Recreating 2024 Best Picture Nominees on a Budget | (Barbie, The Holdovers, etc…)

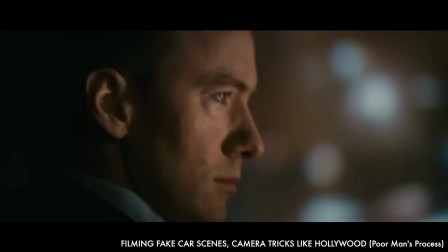[12:24]
Essentially, you just keep the car parked and you make it look like it's driving, often by using a projector on a background.
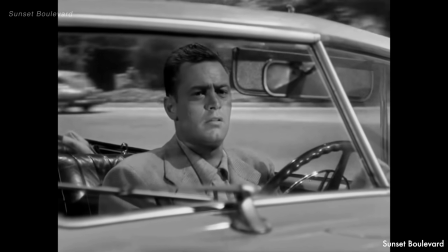[12:31]
It was a very common technique in older movies, but some very good examples exist today too.
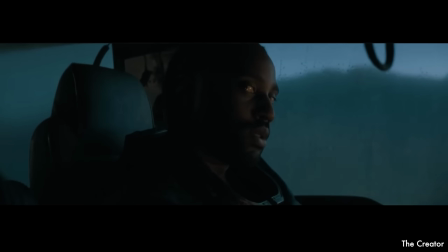[12:36]
And as the name suggests, it's more cost effective, so this is what we'll do.
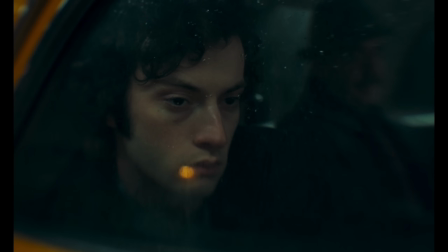[12:42]
It's also dark enough in the shot that I think we can skip the projector, so that just leaves the moving streetlight.
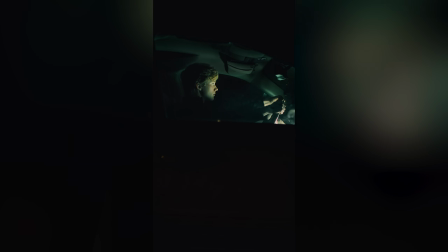[12:50]
In the past, I've created this driving car effect by spinning a light on a C-stand. However, the issue with spinning a light is that it's not very accurate.
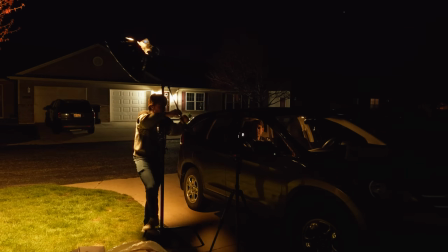[12:58]
A car passes by a streetlight, so by keeping a light in one spot and spinning it, it's a lot more like turning a light on and off, just with a little bit of movement. So the idea instead is to set up a sort of zip line between two C-stands. The light would then be on that line and move past a car. Ideally, this would look a lot more like a passing streetlight. Unfortunately, I don't know if this bungee cable is long enough.
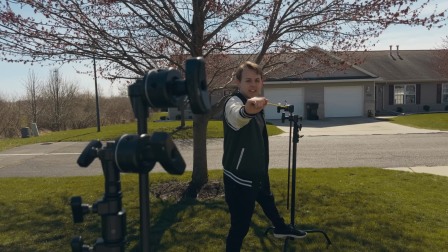[13:28]
Yeah, that's not long enough.
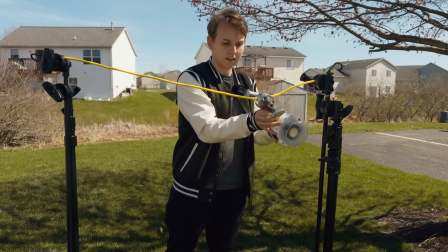[13:31]
At the very least, I was still able to confirm that my idea could work, and after finding my rope, it was time to give this a shot.
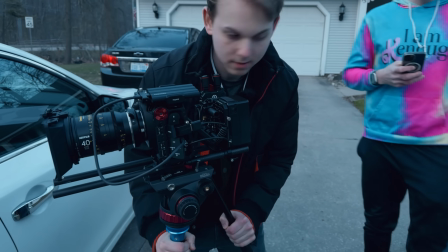[13:40]
Turns out we got no audio of the entire shoot, and I didn't realize until just now,
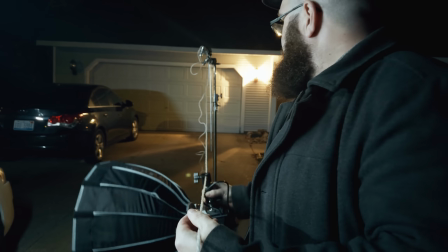[13:45]
which was going to be an accurate indicator of how the rest of the shoot went.
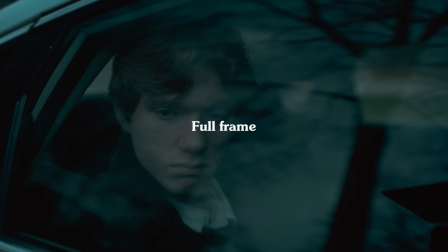[13:49]
We set up the BMCC 6K on Super 35 mode again to emulate a film made in the 70s,
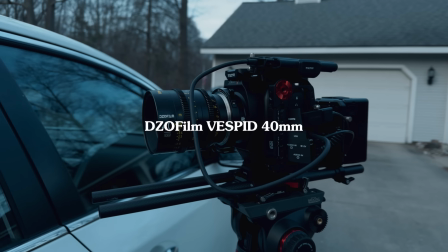[13:55]
and paired it with a DZOFilm 40mm lens, which is a pretty popular combination, so it makes it likely we're matching the focal length.
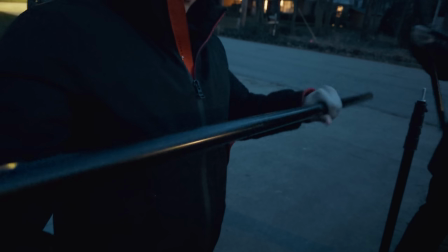[14:02]
We waited for it to get darker before moving on, adding a black backdrop behind the car to keep us from seeing any non-moving background.
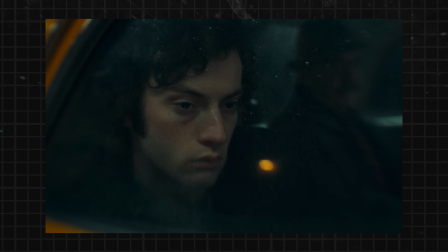[14:10]
We started by lighting the scene before the passing streetlight. There looks to be a light in front here,
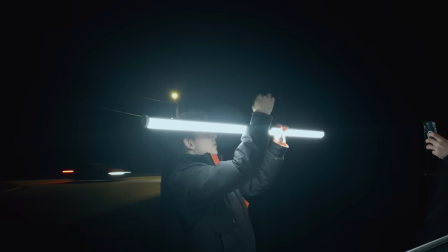[14:18]
a light on the other side of the car back here, and a light coming from the front of the car.
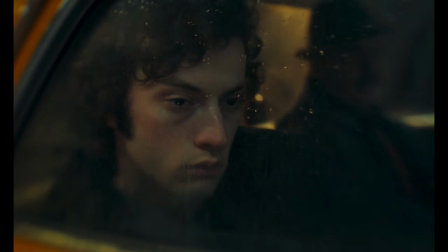[14:26]
Now this is where things get exciting. With our streetlight picked out, we created our zip line between two C-stands,
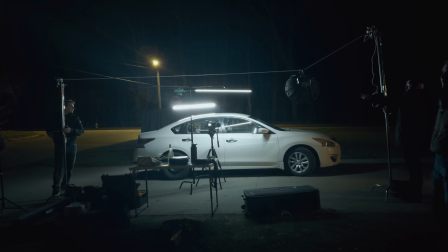[14:33]
which was so heavy we needed people to hold on to the C-stands at all times to keep them from falling over.
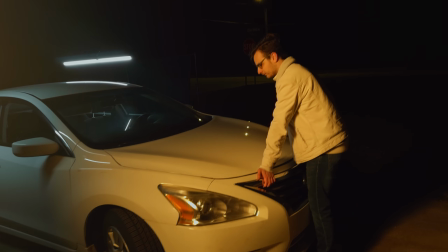[14:40]
We got the glass covered in raindrops, had someone shake the car, and go.
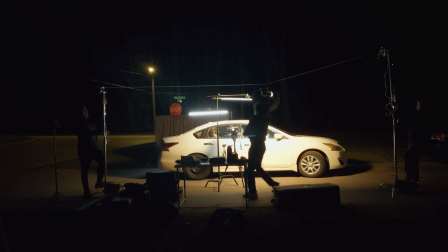[14:48]
Take after take. It was working.
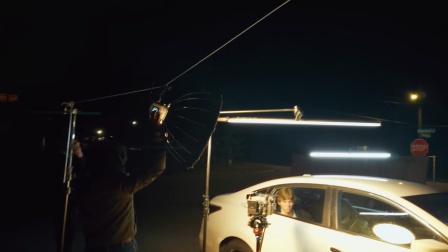[14:52]
I couldn't wait to see the results.
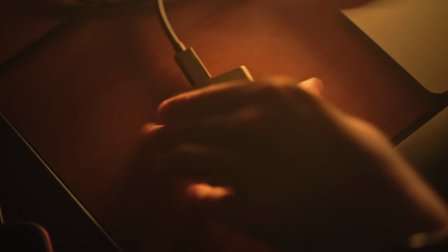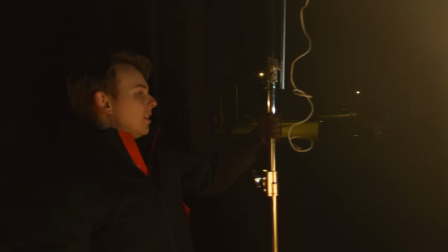[15:00]
I had to help with holding the zipline together. I wasn't even looking at the shot on set, and I didn't know the light was reflecting in every take.
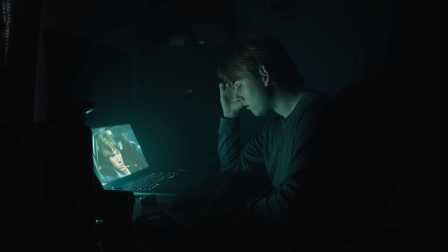[15:14]
This is very frustrating. We have to do it again. Okay, so how do we do this right?
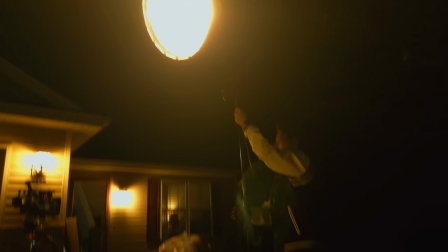[15:25]
My first thought would be to just change the height of the light. Higher or lower and there's no reflection.
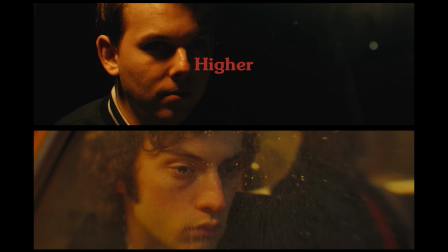[15:31]
But pay attention to the shadows. Higher and we have way more, lower and we have none.
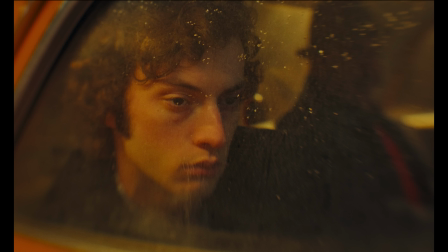[15:36]
Neither of which match the original. I thought maybe we can move the camera.
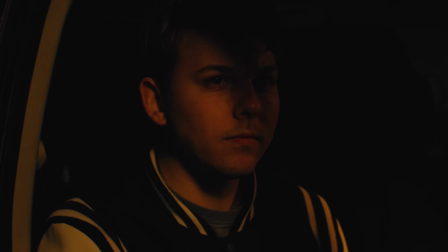[15:41]
Within reason, since we're trying to match the original, but once the light is moving, it will always cross the window's reflection. So again, how do we do this right?
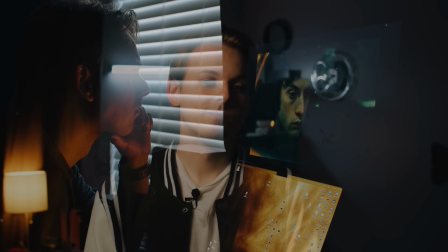[15:51]
Knowing it was a long shot, I kept watching the original, looking for any clue as to how they did it.
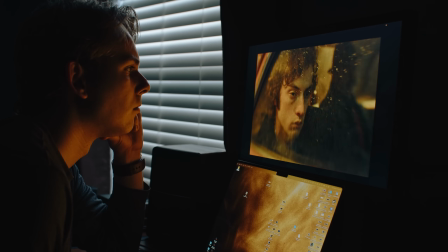[15:59]
And I actually found one. Now look closely at the water droplets.
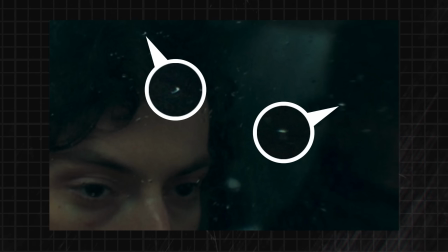[16:04]
There's a reflection of the light source, and it's a long skinny reflection. An LED tube, which we had, but watch as the street light passes.
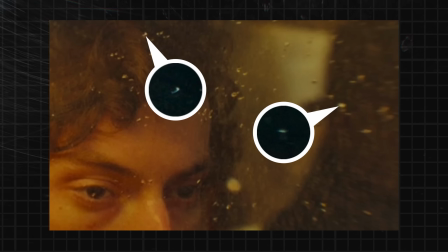[16:13]
Pause, look at the reflection again.
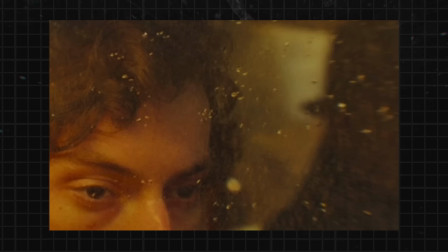[16:16]
That LED tube is now a warmer color, which means the LED tube is both the ambient blue light and the street light. And fortunately, I have experience with this. They're using a pixel tube.